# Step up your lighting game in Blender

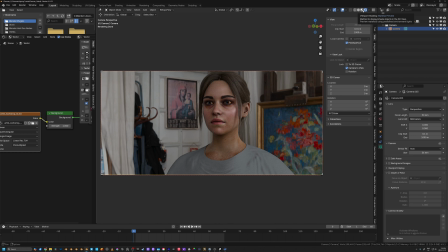[4:09]
We're not going to cover that today. Maybe in a video down the line. I've disabled it for this video, but it is one of the best add-ons out there for camera settings.
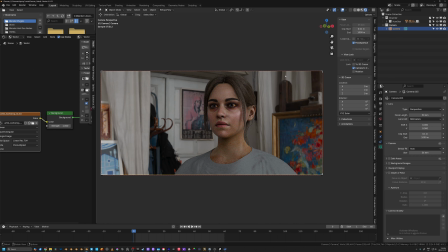[4:18]
Okay, now that we have our camera generally where we want, we're going to talk about our first setting, and that is depth of field. Now, I said, yeah, this is a lighting tutorial, but this kind of thing goes hand in hand with the look of things.
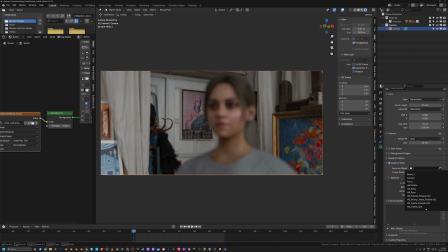[4:29]
So I'm going to go ahead down here, and I'm going to turn on depth of field and select our character here as the focus object. And we get something that's fairly realistic. One of my biggest pet peeves when I see a Blender project, especially a Blender project that's pretty good,
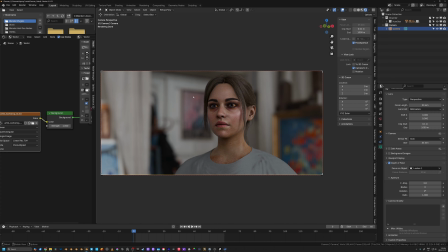[4:48]
is sometimes they have unrealistic cameras, and that triggers something in my brain, and I think a lot of people's brains, that just immediately says fake. And one of those things here is when the f-stop setting is too low.
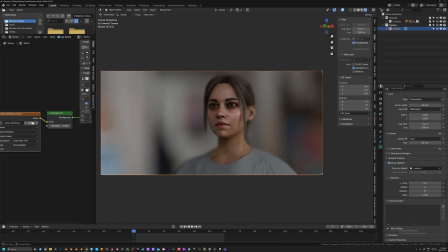[5:02]
Having a blurry background, having that bokeh, as cinematographers would call it, is a very, like, is a desirable thing. It's kind of what we associate with an expensive look, or at least a high quality look. But you could definitely go too far. Lenses are physical objects, obviously, so they can only let in a certain amount of light.
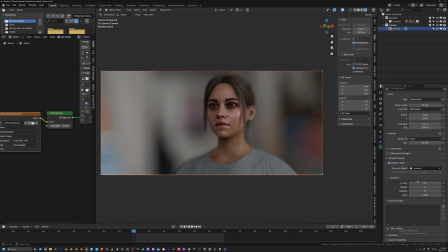[5:21]
So you're bound by the physics of how a camera works in the real world. Now, it's kind of lame to say, like, hey, you shouldn't break those physics for the sake of creating art, especially in a program like Blender where you can do whatever you want.
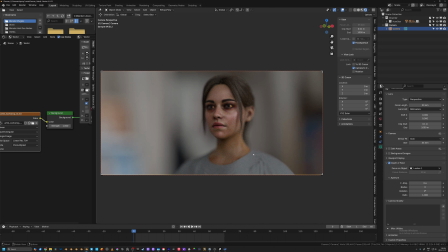[5:36]
But it's one of those things that, because it's not realistic, it's just going to make people question what they're looking at.
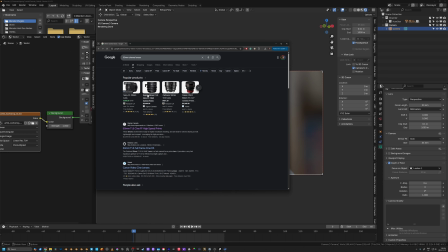[5:42]
I've gone ahead and Googled 50mm cinema lenses, and cinema lenses are measured in t-stops, and Blender uses f-stops, but they're close enough that you can just use those numbers and just pretend that's an f.
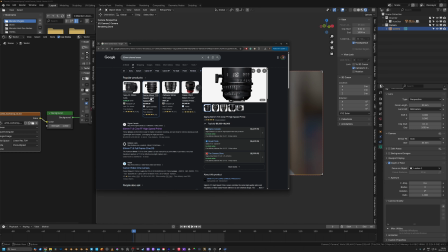[5:56]
If I click on something like this 50mm Sigma 1.5 lens, this is a lens that I've personally used before. It's a lens that is pretty common, and a 50mm 1.5 is something that you're gonna see out there.
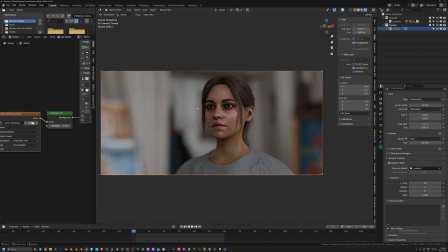[6:10]
So I'm gonna go ahead and type in 1.5, and now we have something that's a little bit more realistic, something that I think won't trigger that part of somebody's brain and tells them that it's fake.
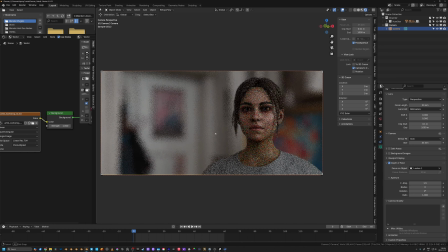[6:20]
Another thing we're doing, if you can't tell, is we're going off axis.
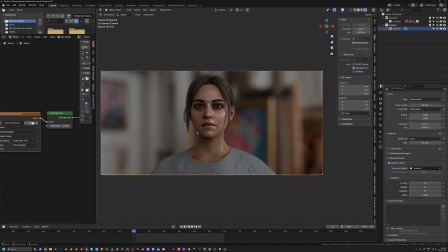[6:24]
So there's tons of places that you could put the camera, and we're not gonna go into how those rules work in this video,
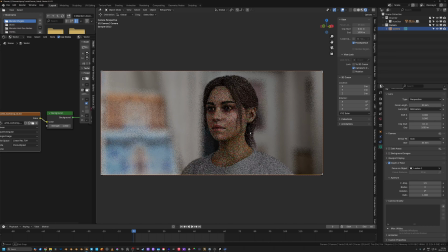[6:31]
but this kind of 3/4 position here where you're on the side of somebody is a very classic camera position, and people have been using it literally for hundreds of years back in the portrait painting days. So we're just going to use this as a base, and we're just going to start here.
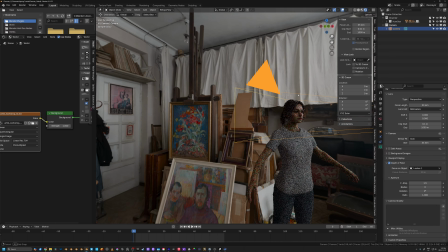[6:50]
So I'm going to go ahead and click that button, camera to view, so I can move my view without affecting the camera.
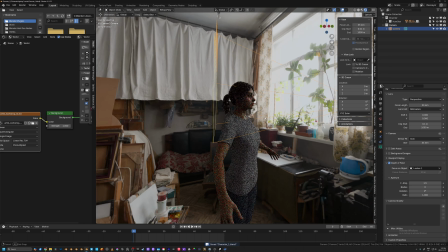[6:58]
And the first thing that we're going to do is we're going to take a look at the positioning of the HDRI.
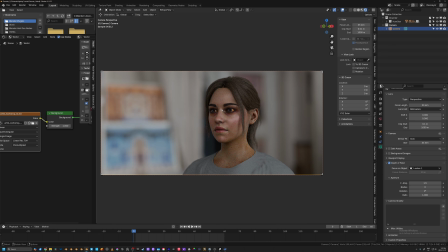[7:02]
So one thing here is that we have the lighting on the same side of the camera.
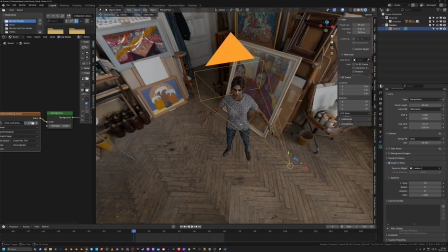[7:08]
So what I mean by that is, if you take a look at our character,
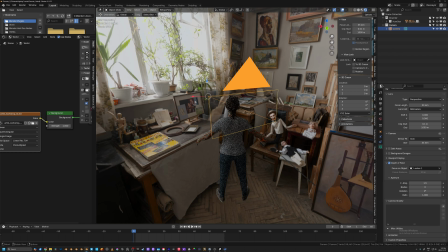[7:12]
on her left side here, where the camera is positioned, is the same side that these windows are.
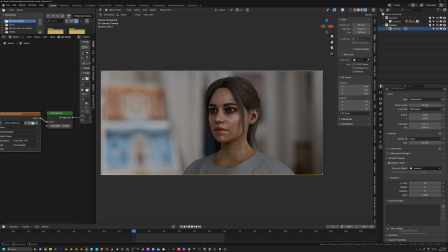[7:18]
That flattens the image. So a really easy way to get dimensionality in your projects is to make sure that the lighting is opposite of where the camera is,
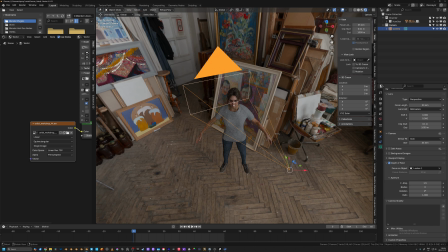[7:28]
if it in relation to where the center line of your
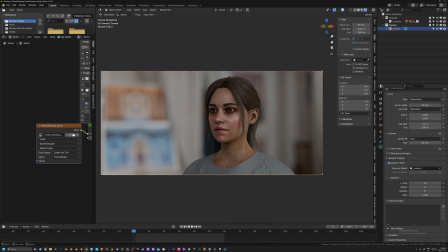[7:35]
focus is of your subject. So I'm going to go into the world settings here in the shader editor. I'm going to click on our HDRI, and I'm going to hit Control T. Now, to make sure that in preferences here, Node Wrangler is selected. If Node Wrangler is selected,
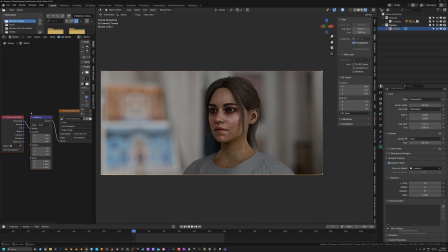[7:53]
then when you hit Control T on an image texture, that will bring up a mapping node so that we can change its position.
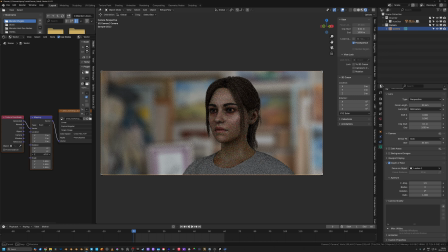[8:02]
So I'm going to go ahead here and use the Z rotation to swing the HDRI around
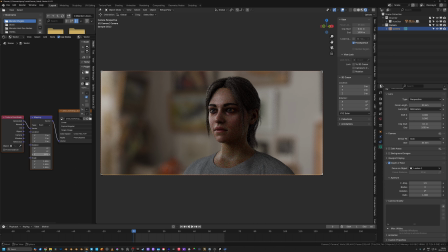[8:09]
and bring that lighting from those open windows to the opposite side of our character.
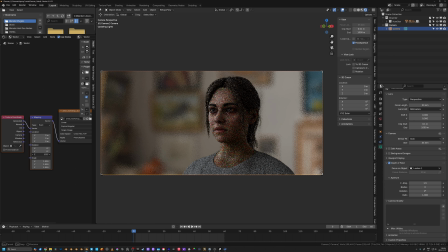[8:15]
And immediately you can see what happens here.
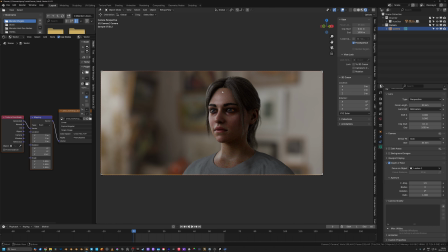[8:17]
That creates a lot more dimensionality. Now we got a little bit of light shining on the side of her face that's towards the camera, and the rest is kind of falling off nicely on the far side.
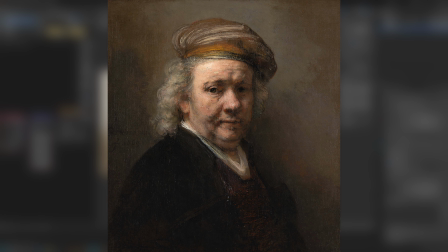[8:28]
And this is what's known as Rembrandt lighting. Rembrandt was a painter who was famous for his portraiture,
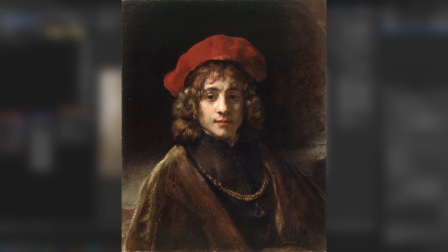[8:35]
and one of the lighting techniques that he developed is this kind of 3/4 lighting, where the light is opposite your perspective, or not opposite,
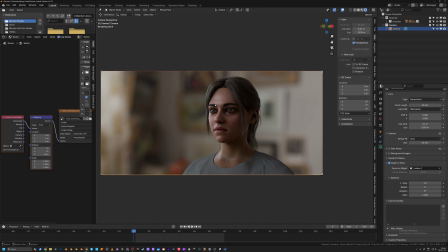[8:43]
but on the other side of your perspective as in relation to your subject, and the light shining on the other side of the face just gives us nice flattering look.
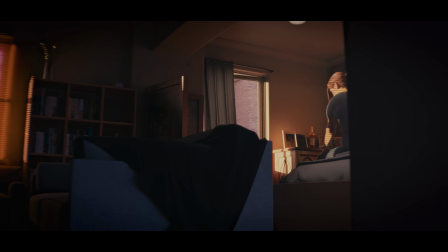[8:52]
Now, this character I made for a short film that is actually going through the festival circuit right now that I made.
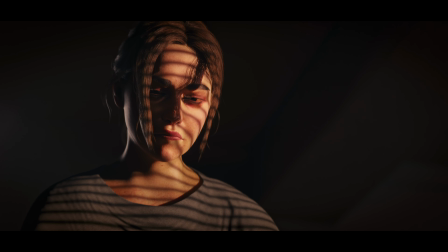[8:59]
So the idea of the short film is that the entire world has been plagued by a pandemic of insomnia.
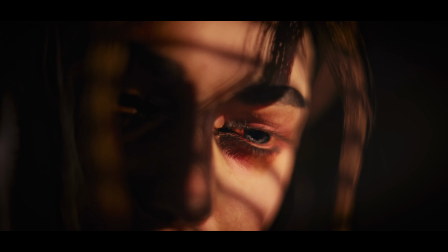[9:06]
So that's why she looks pretty haggard and tired, because that's it's kind of the point of the short film.
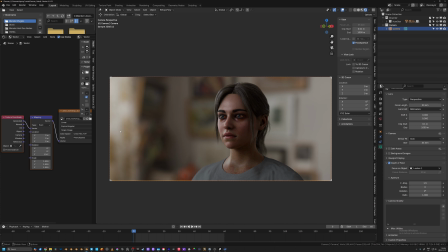[9:13]
So now that we have where the HDRI is, we're going to take a look at shaping light. So I'm going to go ahead and create another collection, and I'm going to rename this to Lights. And I'm going to make sure that my cursor is to the world origin, or at least
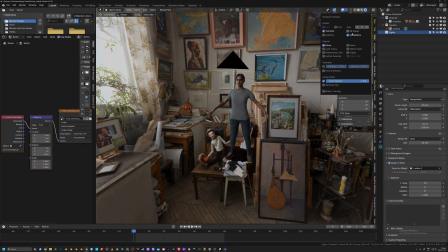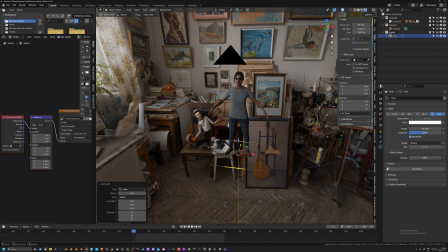[9:33]
close to our character here, so that when I bring in a new light, I'm going to start with an area light. It's close enough to them.
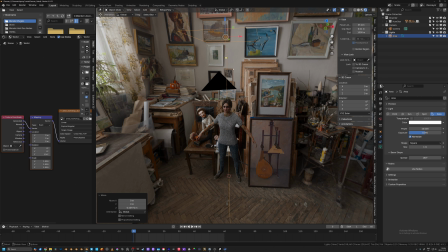[9:39]
I'm going to bring this up above them, and I'm going to make this quite big.
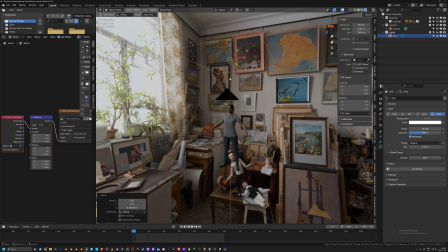[9:45]
I'm going to make this a big light. And what we're focusing on here is soft source lighting. That's the most kind of flattering image, generally speaking. There's a lot of There's a lot of rules that you can definitely break, but the idea is to learn the rules in the first place so you know when and how to break them.
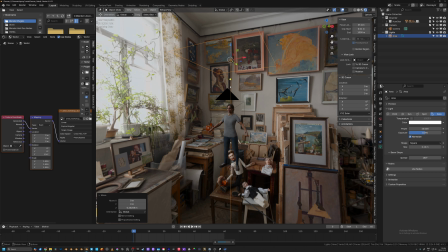[10:02]
So we're just going to be doing some really basic lighting setups with soft source lighting.
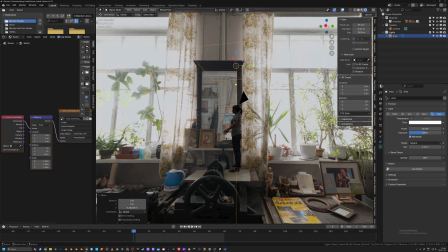[10:06]
That's why I like this HDRI as well. This is a nice soft source of light, and it provides a very flattering look.
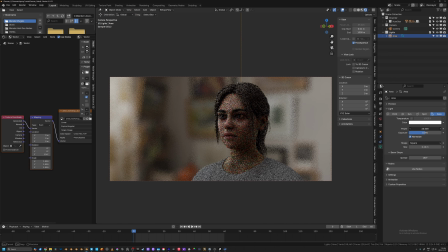[10:14]
So this top light here, I'm going to bring the power up so that I can see it a little bit clearer so we can see what it's doing. And because it's directly above our character, the first thing that it's doing is this flattening the image again. It's causing shadows under the eyes and the nose, and especially if we bring the spread down, you can kind of see where that light is falling.
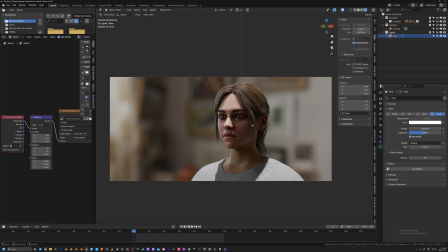[10:33]
Now, this isn't necessarily a bad look, depending on your mood and the style of the shot. This might be exactly what you're looking for, an interrogation scene, for instance, or maybe like a harsh overhead hallway lighting and like a horror scene.
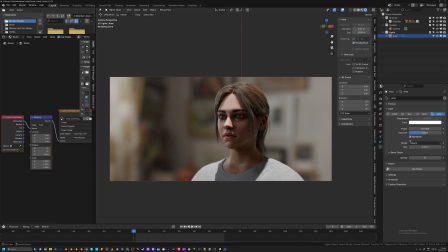[10:46]
This would work probably very well. But because we're kind of trying to show off this character a little bit more, something that's maybe a little bit more naturalistic, I'm going to bring this spread up again. And I'm going to move the light back on the y-axis.
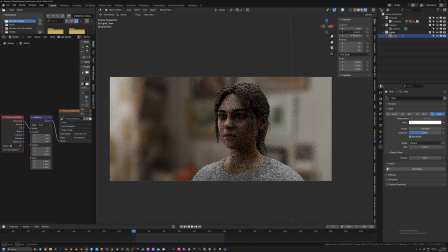[11:01]
When we move it on the y-axis, we bring it away from our character behind them. And as you can see, it's just affecting their hair now. And the point of that is to separate them from the background.
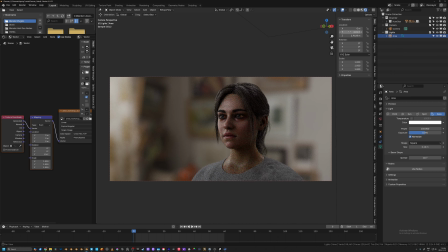[11:14]
Right now it's a little harsh, so I'm going to bring the light a little bit further back, and then I'm going to rotate it on the x-axis towards our character.
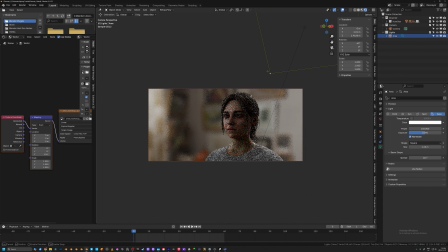[11:22]
I'm going to shrink this down a little bit. We don't need it to be that big.
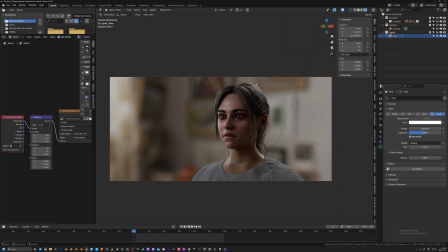[11:27]
I'm going to turn the spread up all the way to 180%, and you can see again what it's doing. It's kind of separating our character from the background. And I'm going to bring the power down. And I'm just going to bring the power up just a little bit so that we can start to get this outline on the back side of our character.
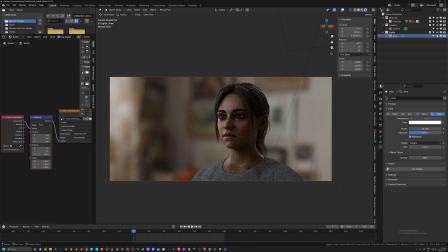[11:43]
You can see the neck and the hair here. And it's bleeding over into the shoulders a little bit. So what that is doing is that's separating our character. Another similar thing you can do is add a hair light.
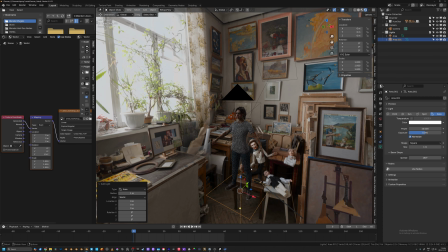[11:57]
This is kind of acting as a hair light, but generally speaking, a hair light would be a smaller source light, again, placed above the character.
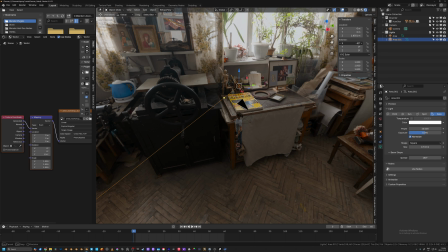[12:05]
I'm just going to go ahead and swing this out on the X rotation, and then I'm going to bring it a little bit more
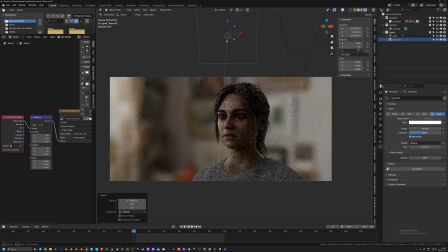[12:15]
directionally where the camera is facing, and then I'm going to swing the light in like this so that it's facing our character.